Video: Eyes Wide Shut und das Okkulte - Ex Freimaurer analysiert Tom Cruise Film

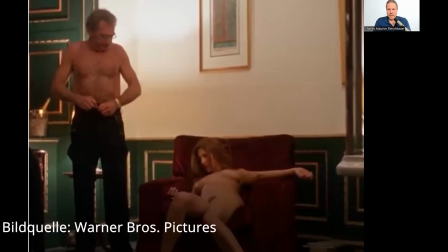36:12 Und jetzt kommt er also zu diesem Viktor, den wir hier sehen und da ist folgendes passiert, er hatte scheinbar dort in seinen Privatgemächern, während unten dieser Ball stattfindet, an dem ja auch seine Ehefrau teilnimmt,
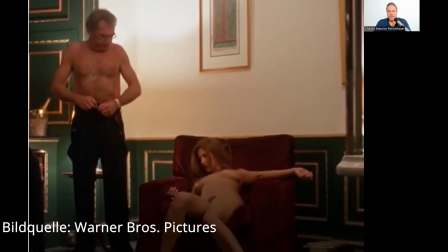36:25 die wir da ja noch gesehen haben, sich eine Prostituierte aufs Zimmer gerufen und diese Prostituierte hat eine Drogenüberdosis und ist ohnmächtig geworden. Jetzt ruft er also den Bild zur Hilfe, der überprüfen soll, wie ihr Gesundheitszustand zu bewerten ist.
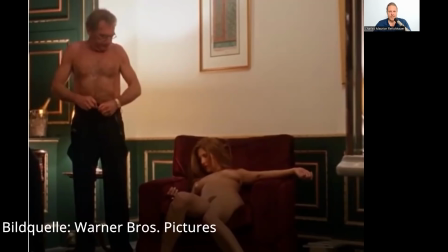36:44 Ja, auch hier wieder so von der ganzen Ästhetik, wie Kubik das gemacht hat, dieses Grün und Gold im Hintergrund, dann sehen wir ein Bild an der Wand, genau so im Grünton, wir sehen, dass der Victor eine goldene Armbanduhr hat,
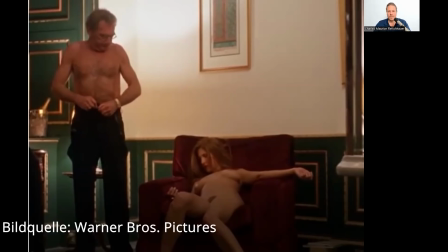36:57 die zu diesem Gold an der Wand passt. Also all das sind so traumhafte Bilder. Auch das hier ist total spannend.
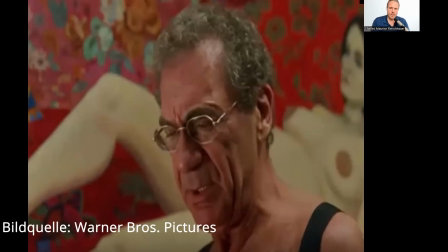37:04 Während er jetzt also mit dem Bill spricht, steht er vor diesem Bild einer nackten Frau und sein Kopf befindet sich praktisch genau zwischen ihren Beinen, also da, wo er jetzt den Genitalbereich verdeckt. Kubrick hat all diese Szenen arrangiert und es ist, wenn man das wirklich so Szene für Szene anguckt,
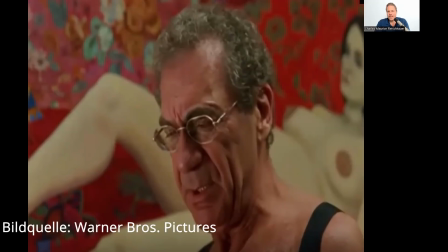37:24 immer wieder genial, wie er Hintergründe, Lichter und Figuren positioniert hat, um eine ganz subtile Bildsprache zu erzeugen, die aufs Unterbewusstsein wirkt.
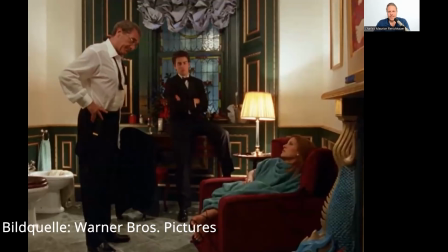37:39 Und diese Szene, die wir jetzt hier sehen, die ist wirklich genial. Jetzt ist es so, dass die junge Dame, die kommt dann zu sich und hat den Drogencocktail überlebt und der Victor,
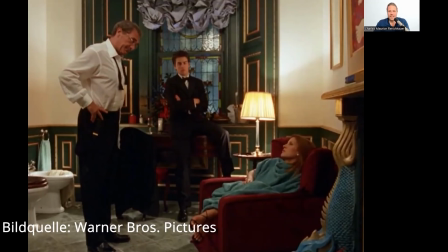37:53 der ist total abgebrüht und kalt. Ja, der fragt dann den Bill einfach nur, ja, kann ich sie hier rausschaffen? Und spielt auch während er so redet immer nervös mit seinem Ehering.
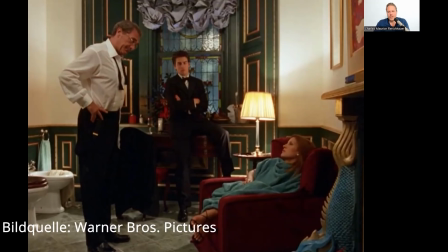38:07 Also für den ist das so scheinbar, dass täglich Brot sich da, obwohl er verheiratet ist, mit solchen Callgirls zu vergnügen. Und das ist ja auch wiederum interessant, weil der Bill ja eigentlich immer diese Fremdgehfantasien hat. Und jetzt wird er hier konfrontiert mit jemandem, der das einfach schamlos auslebt.
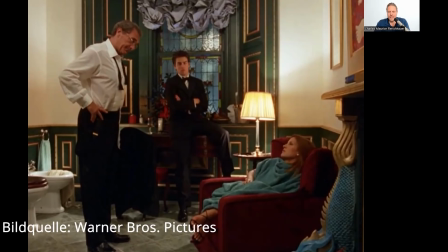38:27 Und warum ich sage, das ist genial, es kommt jetzt zu einem Dialog. Kurz nach diesem Bild ist es so, dass Bill aufsteht und sich vor die junge Dame hockt und mit ihr spricht. Und dann redet er ihr ins Gewissen. Und hinter ihm steht Viktor.
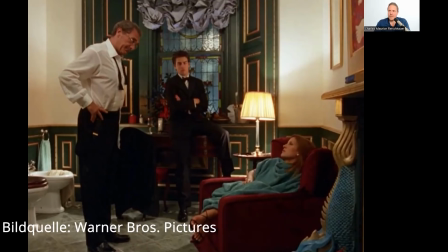38:44 Und dann sagt er so sinngemäß sowas wie, sie haben ja nochmal richtig Glück gehabt. Ja, also ich gebe es jetzt nicht wortwörtlich wieder, aber so ungefähr. Sie haben ja nochmal richtig Glück gehabt. Sie müssen einen Entzug machen. Ich hoffe, das ist Ihnen klar. Dann sagt sie ja, so kann das nicht weitergehen.
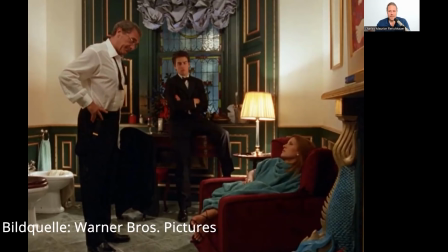39:04 Und das Geniale daran ist, dieser Dialog passt natürlich zu dieser Frau, die ist Prostituierte, die ist drogenabhängig, er ist Arzt, es ist jetzt naheliegend, dass er ihr zum Entzug gerät und ihr sagt, das kann so nicht weitergehen.
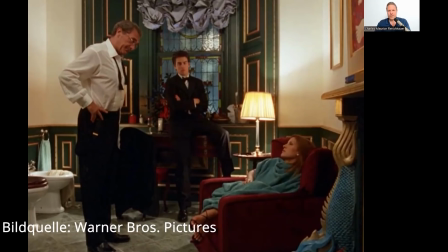39:17 Aber hinter ihm steht Viktor, der Alte. Und all die Wörter und Sätze, die Bill sagt, passen eigentlich viel besser zu Viktor. Denn der ist sexsüchtig. Also sie haben heute noch mal Glück gehabt. Es hätte ja auch die Prostituierte bei ihm jetzt da in diesem Badezimmer sterben können.
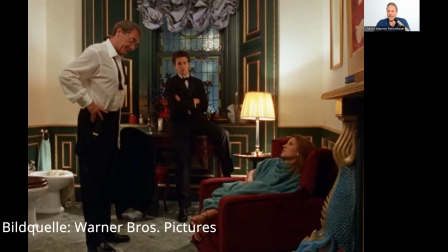39:35 Also was wäre dann los gewesen? Dann wäre er aufgeflogen. Und der ist offenkundig sexsüchtig. Also was er ihm dann sagt, praktisch, so kann es nicht weitergehen. Sie haben noch mal Glück gehabt, sie müssen einen Entzug machen. All das passt viel besser zu Viktor und Kubik spielt damit.
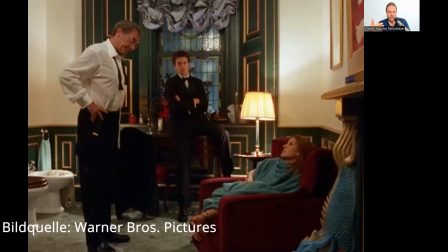39:55 Er zeigt uns diese Bilder, lässt uns diese Worte hören und verschiebt die Ebenen. Zu wem wird das gesagt? Wo passt es eigentlich besser hin? Es passt eigentlich auch zu beiden. Natürlich passt es auch zu der Prostituierten.